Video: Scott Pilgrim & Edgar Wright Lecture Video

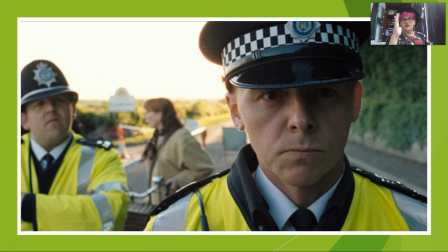Using the rule of thirds means you frame your subject on one of those imaginary lines.
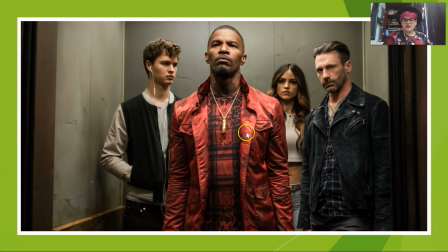So he's here on this third. Oh gosh, we can see Nick Frost in the background looking at him.
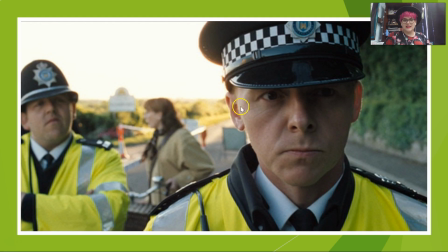So that's another way that the director is trying to emphasize that you should be looking at this guy right here.
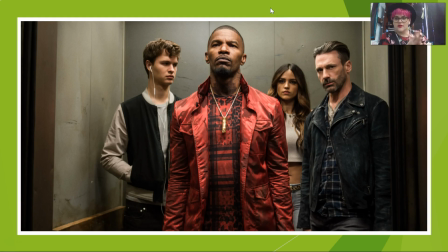All right, here's another Edgar Wright image from Baby Driver. So who in this picture do you think that Edgar Wright is trying to draw your eye to? Pause me. All right, hopefully you guys said Jamie Foxx's character here in the middle. So Jamie Foxx is dead center in the frame.
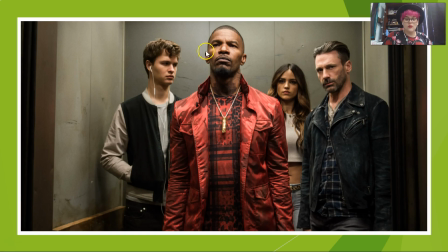Additionally, everything around him is very gray or black while he's wearing a very bright red outfit. And these people are kind of looking off or they're zoning out. So the director doesn't necessarily want you to look at them. He's trying to draw your eye right here to the center.
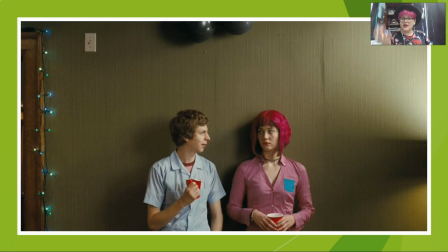Okay, and here is another example of framing from the film we're about to watch, Scott Pilgrim. So this is called center framing, and he's also used rule of thirds here, but horizontally. So they're on the third here, and there's a third above them.
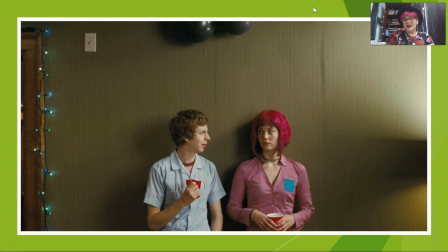So what is Edgar Wright trying to, obviously he's trying to draw your attention to these two people, right? But what emotion do you think he's trying to create using this framing? Go ahead and pause me for a second. Okay, hopefully you guys said something about how they look awkward or uncomfortable.
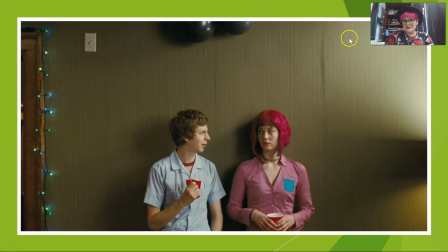They've got all this blank space above them and around them. So it's really a feeling of like this guy is drowning in his moment that he's trying to hit on this girl.
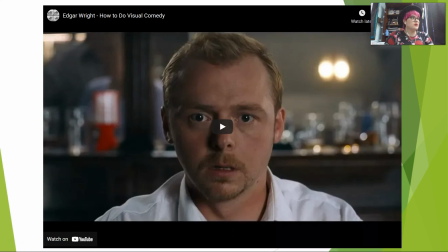Okay, so we have a video for you to watch. You can pull it up on Canvas, or you can try to watch it if you have the PowerPoint up. Go ahead and watch this video. This is from Every Frame of Painting. We're going to watch a lot of videos from them this year. I love Every Frame of Painting.
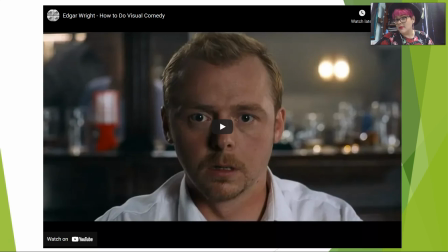But this is going to show how Edgar Wright does his visual comedy and the sort of things that we're going to want to look for while we're watching Scott Pilgrim. So go enjoy this video and then come on back. Okay, so I hope you enjoyed taking a look at how Edgar Wright does comedy visually.
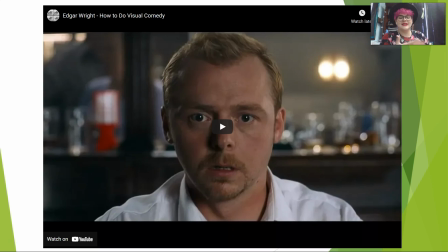Dramatic lighting cues, as it mentioned, is a big one. Movement, things being on the beat, etc.
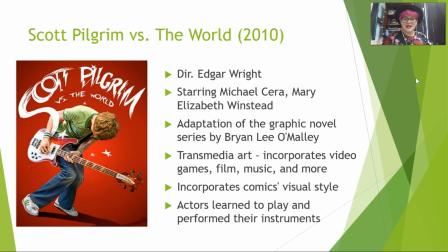Whip pans. I love a good whip pan. Okay, so Scott Pilgrim. Scott Pilgrim was released in 2010. God, I can't believe it's been 11 years already. It was directed by Edgar Wright. Stars Michael Cera and Mary Elizabeth Winstead. This film is an adaptation of a graphic novel.
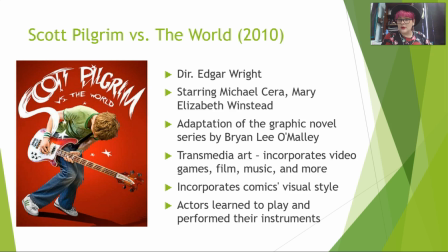The graphic novel series is really good. If you're into comics, I would recommend you read it. Brian Lee O'Malley did a great job. And Edgar Wright uses that visual comedy to really incorporate comics visual style in this film. So you're going to see some traits like sound effects,
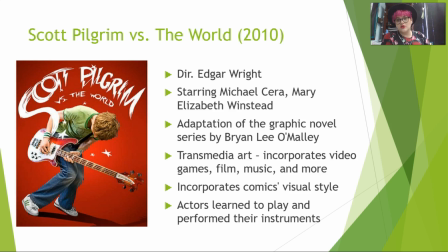movement lines, things that are going to emphasize that comic book style. Excuse me. This is also a transmedia piece of art, which means that it incorporates a lot of different kinds of media and art into one form of art.
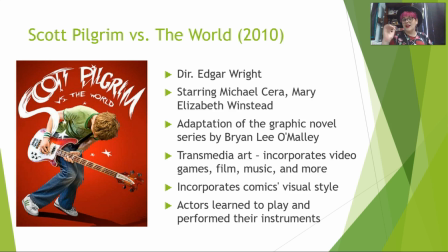So it brings in references as well as characteristics and that's what I'm looking for, like techniques from video games, music, comic books, other films, etc.
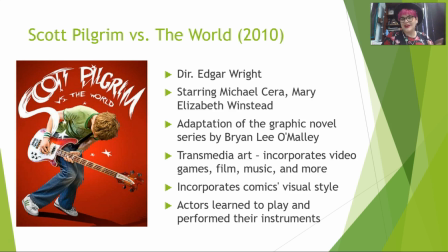And just a cool tidbit, this is just a trivia fact I enjoy. The actors actually learned to play their instruments for this film. That's just something that I like. There's not any, you don't need to know that. It's just cool.
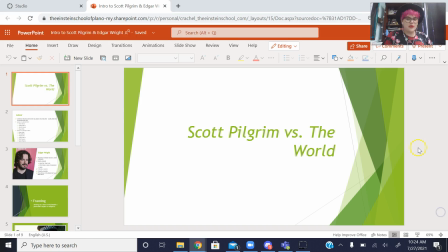Okay, so we're gonna go ahead and watch Scott Pilgrim, and this is our unit about love. So as we're watching this film, I do want you to think about the themes of love in this film and how the director explores those visually as well as in the screenplay.
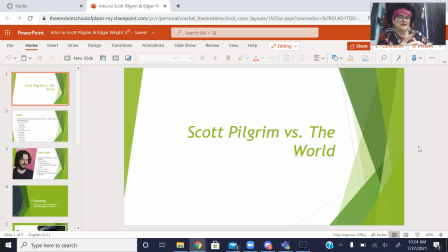Now, I would say don't limit yourself to just thinking about romantic love.